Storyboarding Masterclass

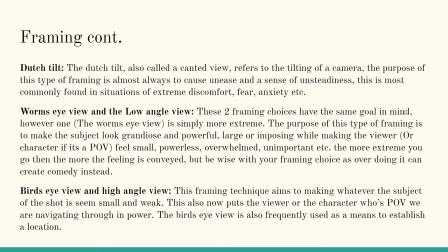And this can either be really, really high up or just a bit taller, as if, you know, 6 foot guy looking on a little beta male. So this show also now puts the viewer or the character whose point of view we're navigating through into power.
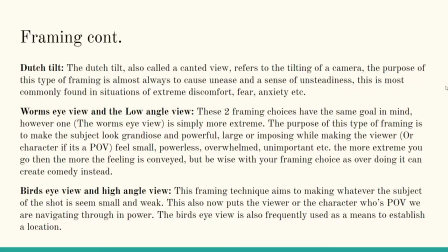The bird's eye view is used frequently as a means to establish a location as well. So it's not just about power play, but also helps you figure out where in the story we actually are. Do we have any questions so far? You're good, I'm being clear, right?
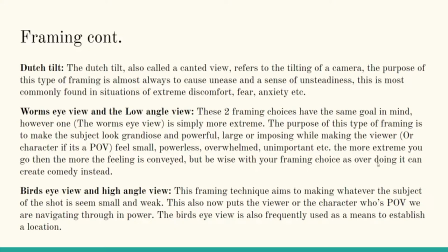Yeah, all good from my side. Excellent. Anyone else have any questions?
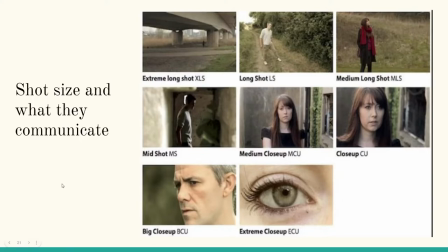Okay, I'm going to move on. Okay, so now we can actually start seeing what these things are. So let's have a look at shot sizes and what they communicate. So we've got an extreme long shot, and that you can see the subject way there in the distance.
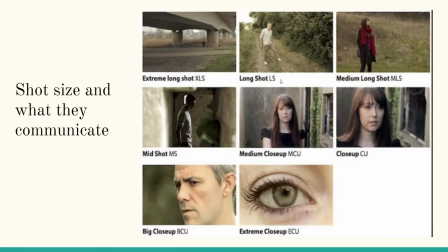So we can't really see anything about them. We can't even see their face. We've got the long shots, and this is where we can see the full person, but they're still at a distance. We've got a medium long shot, and this is generally where they cut off just below the knees, just for a comfortable view.
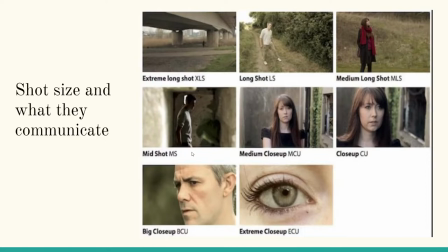And this is when we're starting to get a little personally closer. We get our mid shots, our medium close-up, our close-up, our big close-up. This is more of an American concept. We generally use close-up, but yeah, big close-up is a thing. And then extreme close-up.
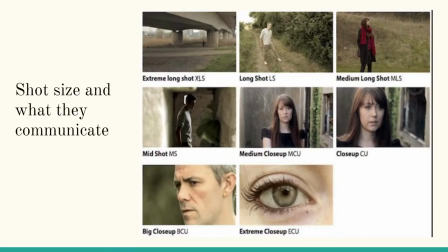You'll also notice that there is abbreviation, so XLS, LS, MLS, these all give information, and that's what you'll put into the storyboard for the cinematographer, and it just saves you space, so it doesn't look so incredibly cluttered.
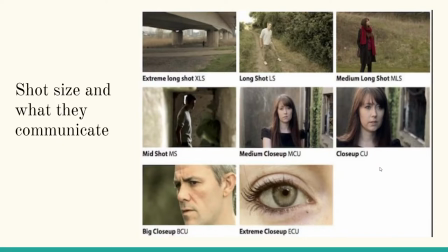Okay, so now that we've had a look at the shots, I've drawn a comparison for what the camera is actually doing.
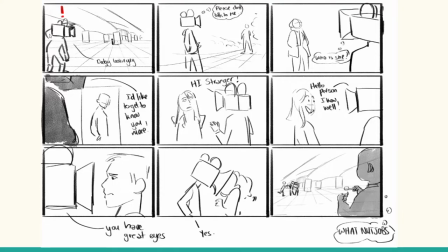So in the first one, we can see the camera is looking down there. It's like a dodgy looking guy. Not really sure what they're doing under the bridge, but they look ominous. So it's a safe distance. It establishes where we are, and it creates a bit of visual intrigue.
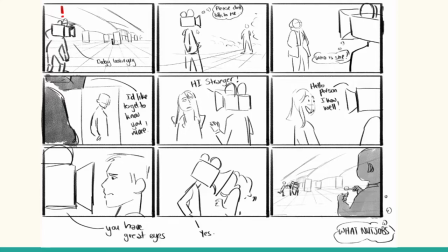When we get a bit closer, we're still, at a stranger's comfort level. Also think of your camera as your personal space bubble. How does it make you feel for someone to come in and out of your space bubble? You know, family and friends, we have different distances that we're comfortable with.
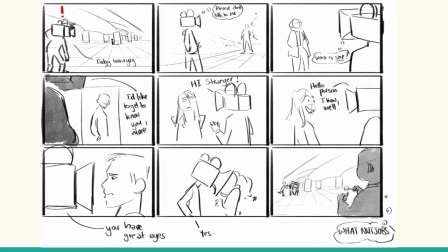For example, friends, we might be comfortable with a hug or, you know, high five. Family, we could possibly get a little closer, and then someone you love is right in your face, up close and intimate. So think about the emotional implication that the distance of your camera has on the person that you're framing.
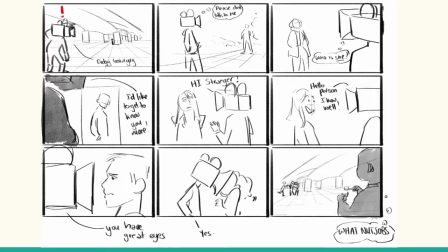The next one, the medium long shot, you can see now the camera is actually getting interested. We can see some of the details of the character. We now really are interested in the subject. Our next one is the medium shot. And this is where we really are getting into a comfortable space bubble.
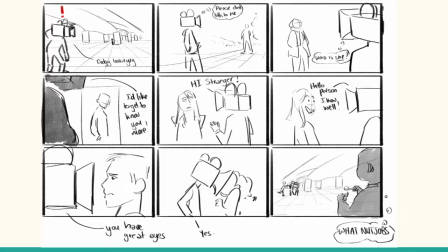The next one, you can see we're now at a more friendlier thing. The next one, the close-up, is where we're, hey, hi, this is now a friend that we know well. Our big close-up, we are now getting really, really too close. And then extreme close-up, the camera is just in the face.
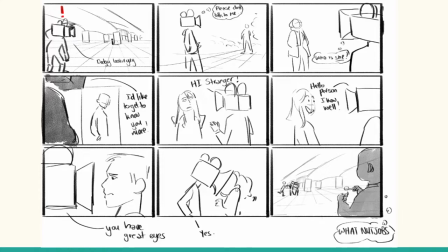So you can either use it to convey important information or create extreme discomfort. For example, if we start with a scene and a man is woken up in bed alone and he looks to the other side of the bed that's empty, and he notices on that side of the bed,
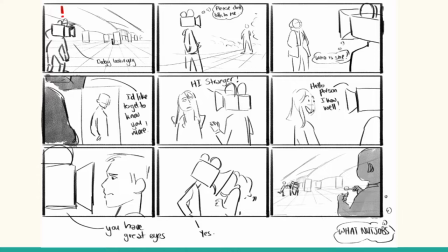we cut to an extreme close-up of a wedding ring lying on that side of the bed. What does that tell us? That maybe his wife has just left him, you know? So there are functions to the shots. In the same vein, we can use an extreme close-up to make someone incredibly uncomfortable if we show someone like eating, you know?
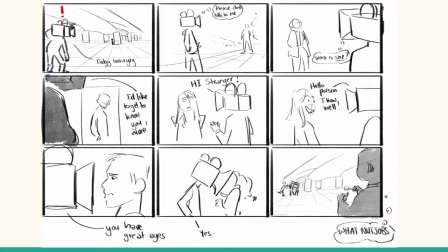Oh, I see the chat here, haha.